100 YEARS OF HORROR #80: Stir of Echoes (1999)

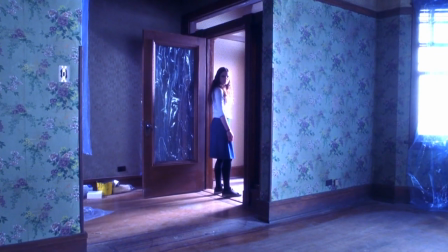The actress was filmed at a higher speed and directed to move slower.
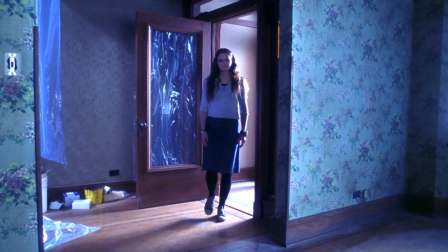The footage was then returned to regular speed, producing a slightly off effect to her movements.
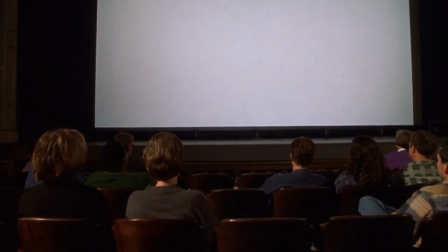The hypnosis scenes are superb at drawing you in, the environment eerily shifting with the sister's descriptions, ones, stuffed with detail.
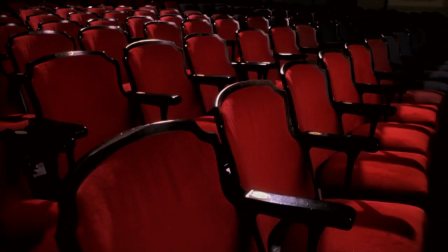The walls are literally painted black, tying into the song, Painted Black, a song that holds a special significance in the plot.
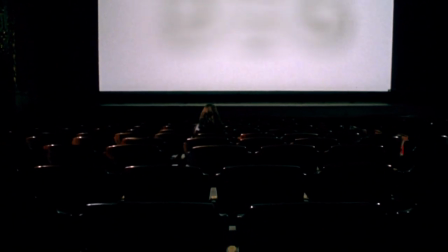Well, yeah, yeah, yeah, yeah, the Hypnosis plot also comes off as a little corny, in an acceptable 1950s Matheson way.
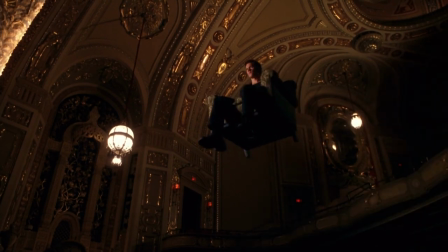When Kevin Bacon is floating about in a chair, you're not exactly going to be shitting yourself.
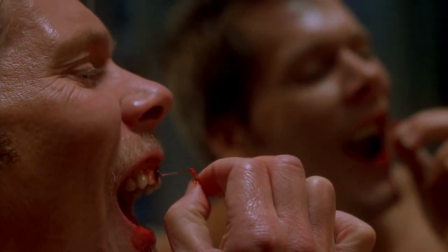How did we get into this mess?
This era of lighter ghost horror could then almost be described as safe horror.
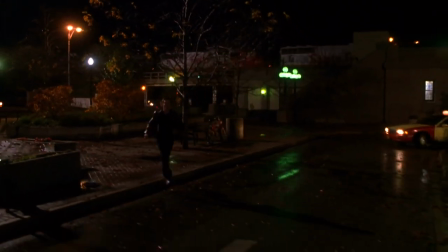There will be fleeting stabs of teller, but on the whole, you get a thrilling ride that coasts on the threat of further brief spooks.
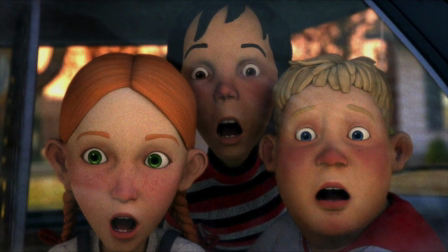It is a good gateway into the genre for younger audiences who have aged out of animated kiddie horror, but are not quite ready for the blood and boobs of true adult horror.
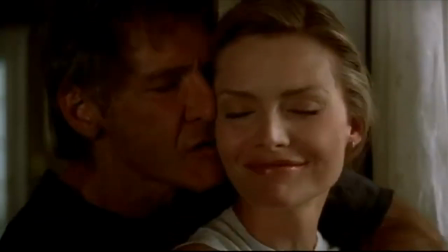Perhaps I feel this way, as this film's cousin, What Lies Beneath,
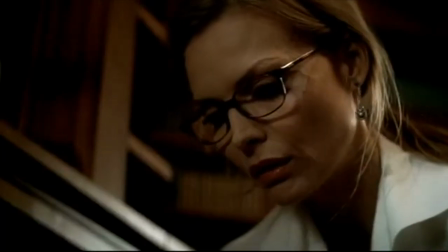was very much one of the most important gateway films for my childhood self.
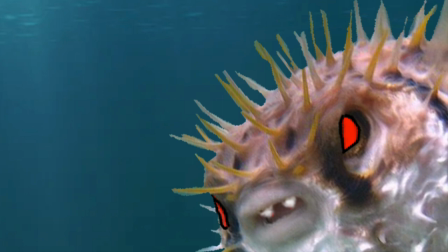Okay, you scoundrels, listen up. It is time to give my top three films of the 1990s, from the movies featured in this series. In no particular order, I present to you...
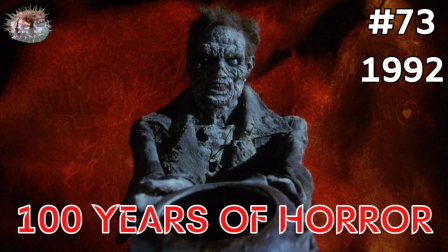1992 Dust Devil A pretty unique tale, with striking locations and a memorable villain.
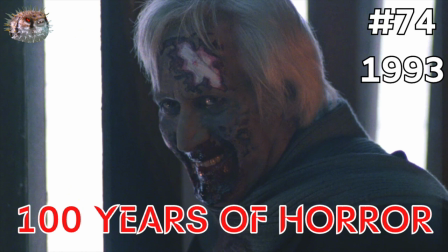1993, Kronos, the stunning debut from a director who had become a master of the genre.
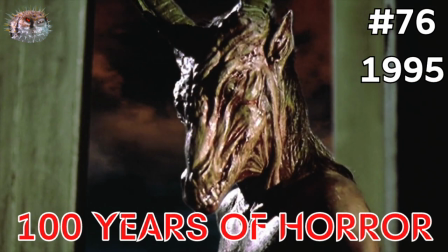And 1995, The Day of the Beast, an amazing concept that delivers both a gripping race against time and a wonderful sense of humour.
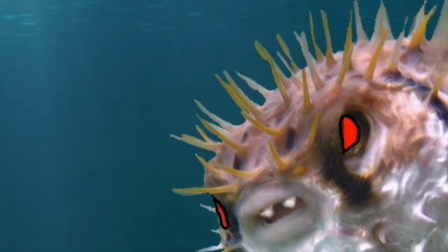Let me know your favourites from the ten films selected for this series, or indeed any other shoutouts from this decade you wish to offer. Until the next time then, where we will be pushing into a new century of terror.